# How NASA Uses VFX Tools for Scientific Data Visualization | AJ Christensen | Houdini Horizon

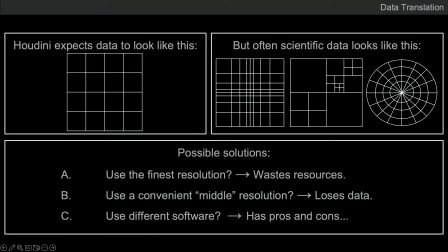(20:41)
The biggest challenge that we still run into a lot is these non-uniform, non-rectangular volume grids. We have these stretch grids that are rectangular, but there's more resolution in different dimensions.
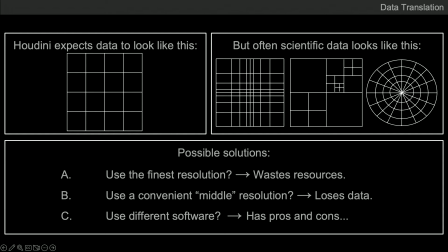(20:56)
We have multi-resolution grids like the adaptive mesh refinement. We have a ton of polar data. When we're trying to bring this into Houdini, we have to sort of balance on this seesaw of over sampling and under sampling.
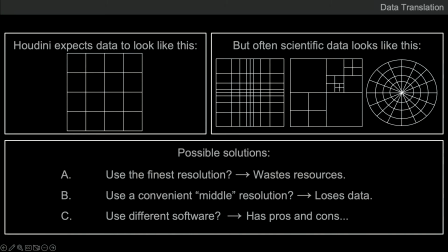(21:11)
If we want to have uniform voxels, we will typically try to find a middle ground, but that will mean that we're putting a lot of detail in empty areas, and we're blurring out a lot of detail in the finer resolution areas.
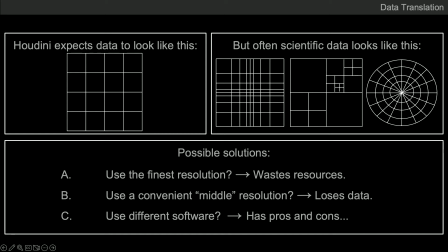(21:29)
So I'll mention a little bit later some new techniques we have for that.
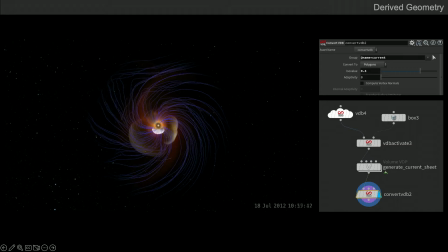(21:36)
So data like geometry derivation is another important technique that we do a lot of. We kind of get these big black boxes of data, and they're not always self-describing.
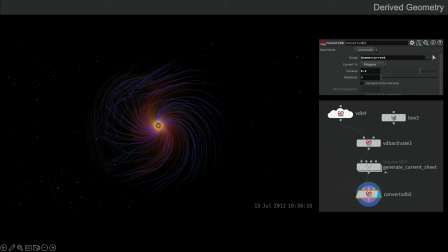(21:51)
And so we'll create sort of corollary data from the original data. So this is an example of ISO surfaces, which are kind of the 3D equivalent of ISO lines that you see in terrain maps. So it's basically a division between one value and another.
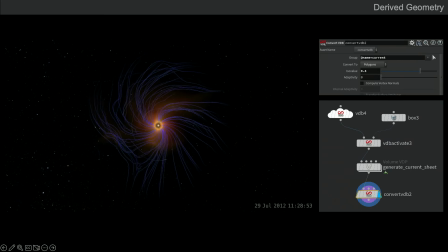(22:13)
And in this simulation, it's showing kind of a shell around a series of coronal mass ejections. And this is like the easiest thing in the world to do with VDBs. There's literally that ISO value parameter on the convert VDB node.
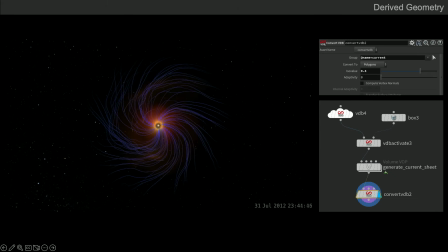(22:33)
So very pleased to have access to that. I also want to shout out, this visualization was created by my intern Anansa over the summer, and I'm very proud of her. She did a great job.
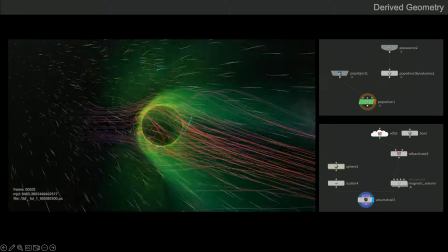(22:44)
When we are dealing with vector field data, tracing lines is often a really useful way to show kind of what's happening in that volume.
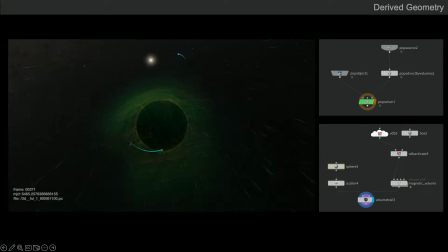(22:53)
So you can see kind of the reddish purplish lines there are the magnetic field.
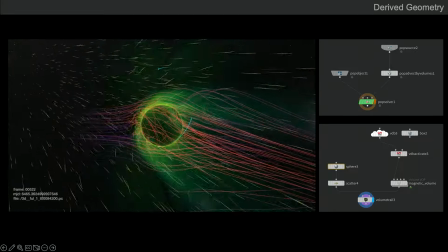(22:57)
And we do that just with the volume trail stop.
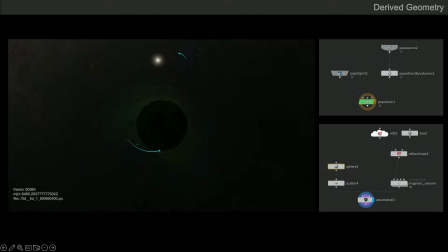(23:04)
And then the yellow lines are actually reacting to the evolving volume field.
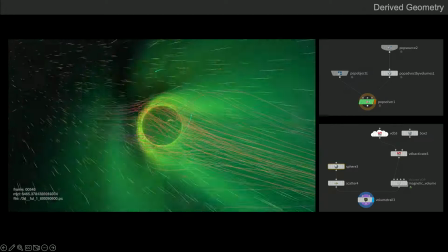(23:10)
And so that's a pop simulation that uses the advect by volume pop node.
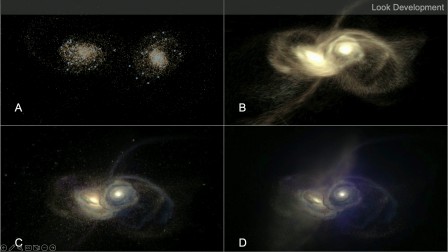(23:20)
So we go through a look development process with pretty much every data set that we're working with. I really like this example. It's just four different views of the same colliding galaxy data set. But you can see that sort of based on the story you're trying to tell, there might be different attributes in the data that you want to pull out.
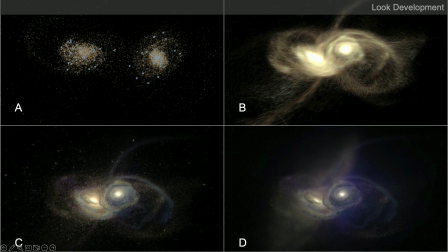(23:38)
So my old colleague, Stuart, put together these different images where you can see areas of star formation and the directions that the stars are traveling and where the gas and dust are traveling to and coming from.
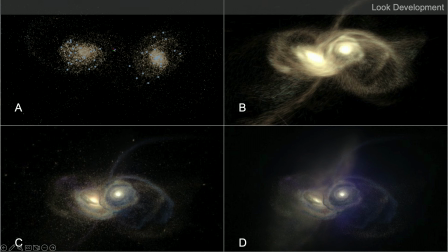(23:52)
So any one of these might be the correct approach to visualizing this data set, depending on your story.
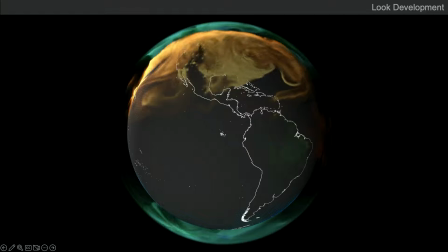(24:00)
We'll go through this process of figuring that out, what we want to show and what we don't. this visualization is of carbon dioxide around the planet and it's colored by the different
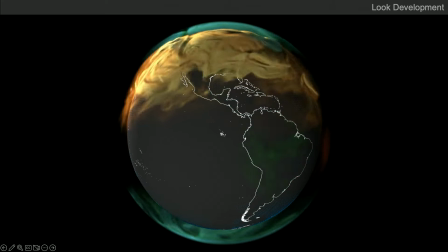(24:13)
sources of carbon dioxide so the sort of yellow golden color there is fossil fuels so that was what we really cared about but when we got this data set like every voxel in the data has some positive value
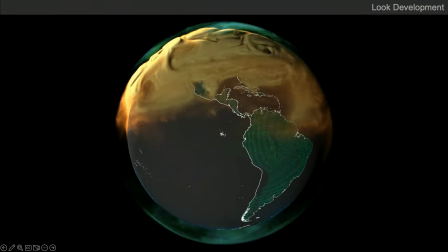(24:27)
for carbon dioxide right like like the sky the atmosphere is full of carbon dioxide
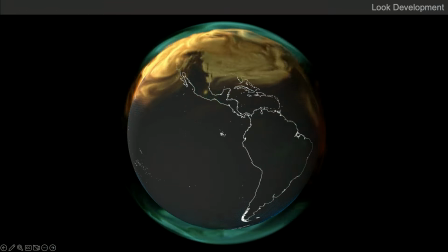(24:34)
And if we hadn't carved away the low values of carbon dioxide, you would just see this big gray sphere and nothing underneath it, right? There would just be diffuse gas everywhere.